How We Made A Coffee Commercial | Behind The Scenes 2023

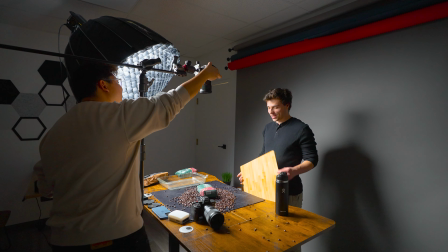i think that was it i think that was it gotta check those beans everywhere man this
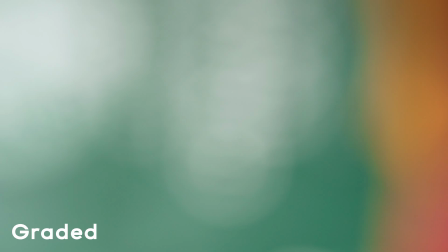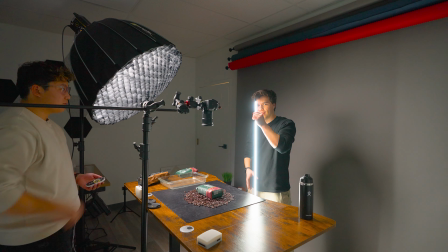looks kind of interesting so we've got this tube light here and all we're doing is we're just
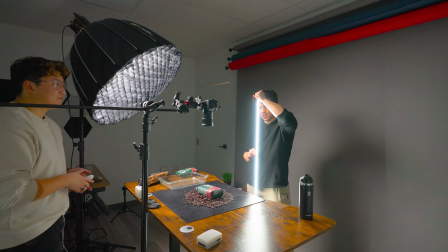spinning it because we're making a little light streak on the coffee bag all
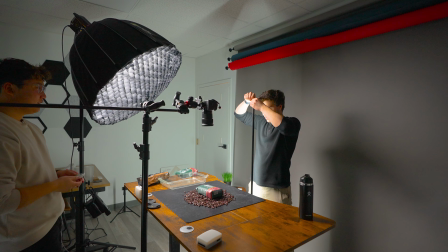right recording we dimmed the key light here to make that
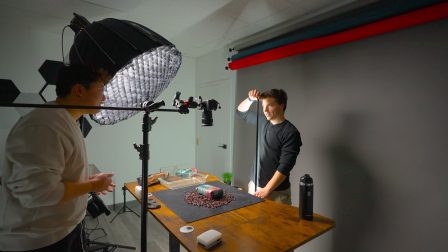more you know accentuated and just give her a spin.
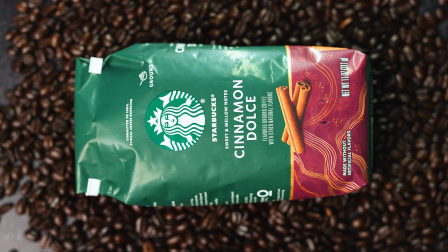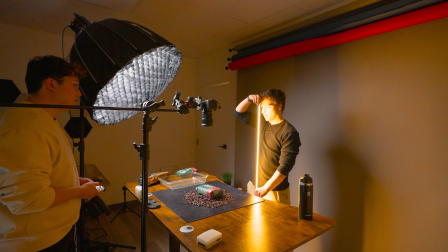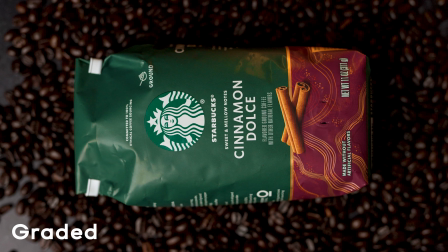I like the orange because it's like oh you're roasting the beans. Oh you're roasting the beans.
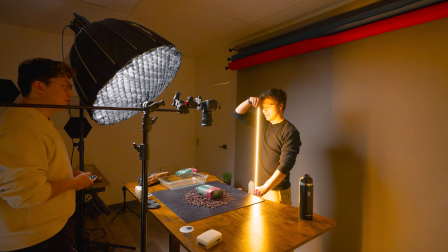Okay try a fast one with the orange. Got it. Okay.
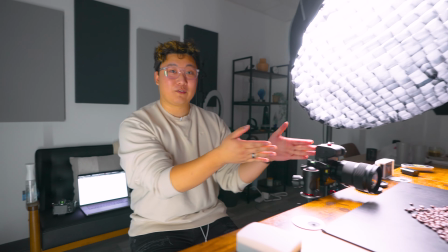Okay so here we have the cup of coffee with some foreground coffee beans.
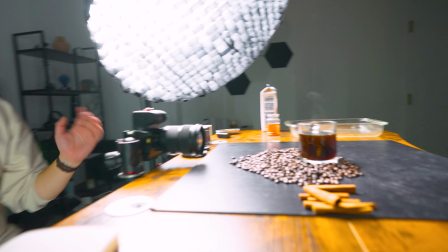We are as pretty much as close as we can possibly get with this lens. It's not a macro lens so we're just kind of working with what we have.
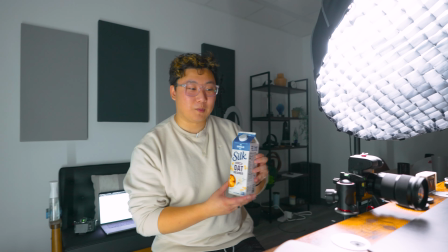The point is to use this coffee creamer to slowly pour it in and then we're gonna we're
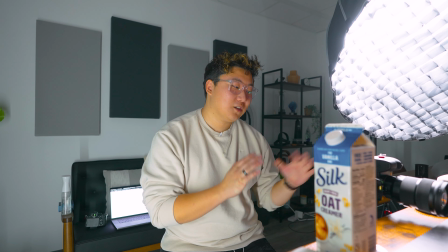dialed in on the bottom of the cup so I'm gonna try and get super slow motion of the cream just making some swirls. I'm probably gonna digitally crop in afterwards just to get even tighter but yeah hopefully this should be super easy. Other than the first shot it's been fine i tried to make this as simple as possible to basically make it foolproof like this will work as long as that first shot was done and i think we got it
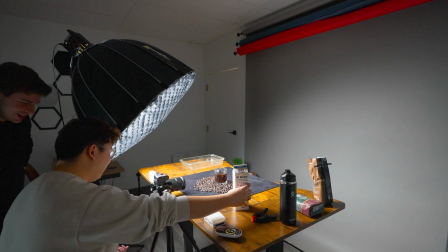so from here on out it should be smooth sailing there's nothing else to do but pour
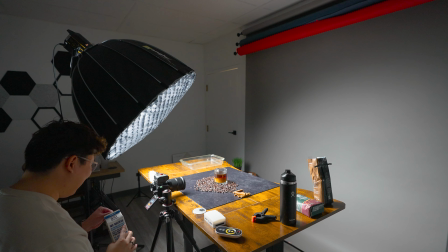all right whoa hopefully that works well it's like still going kind of nasty actually
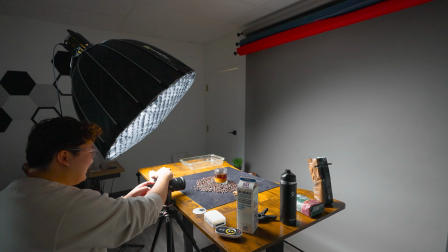all right so
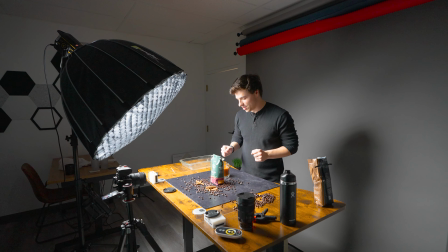we've set up our coffee here we have our actual cup of coffee which is swirling with some oat milk chunks delicious now we have
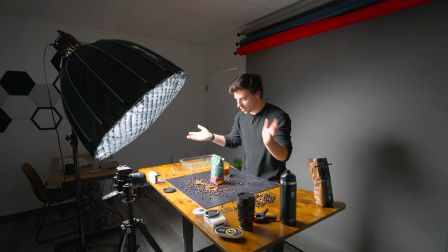our cinnamon because it's a cinnamon dulce blend we have our bag for the hero shot and of course we sprinkled some coffee beans so getting two variations of this
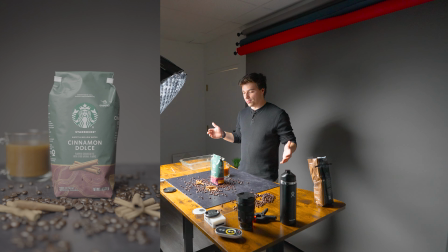shot we are getting just a straight up shot of the bag itself, adding a little push in and post,
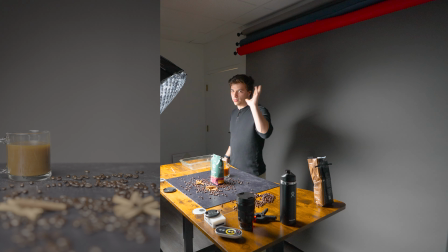and then we're having another variation where I'll just grab the bag or place the bag in frame.
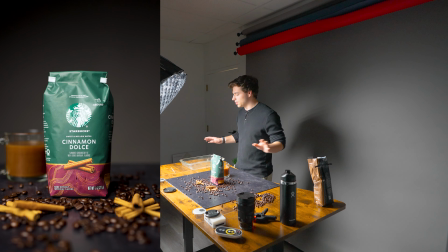We'll use whatever one looks best, fits the commercial best. So let's get that now.
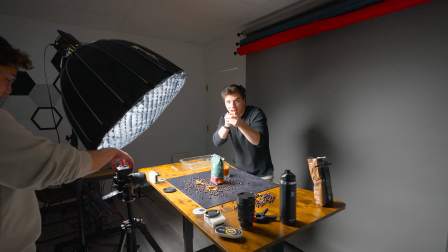All right, that is a wrap. Hopefully it doesn't turn out like crap. All right, so that was the behind the scenes of how we make a commercial for this coffee. We will throw the final commercial on screen now.
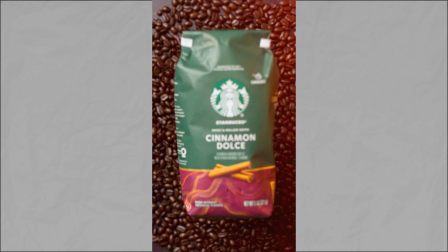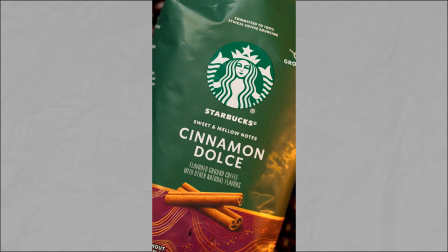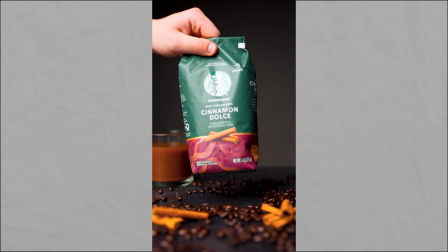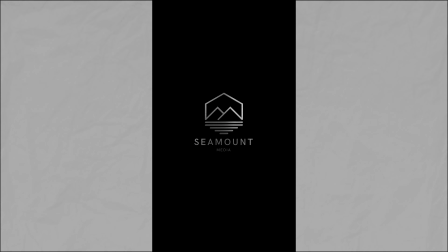So if you found this video helpful or enjoyable, please leave a like and subscribe to us. And also, if you're looking to accomplish something like this for yourself and looking to hire a creative team to do it for you, consider us here at Seamount Media. All of our information will be in the description below. Thanks for watching. We'll catch you in the next one.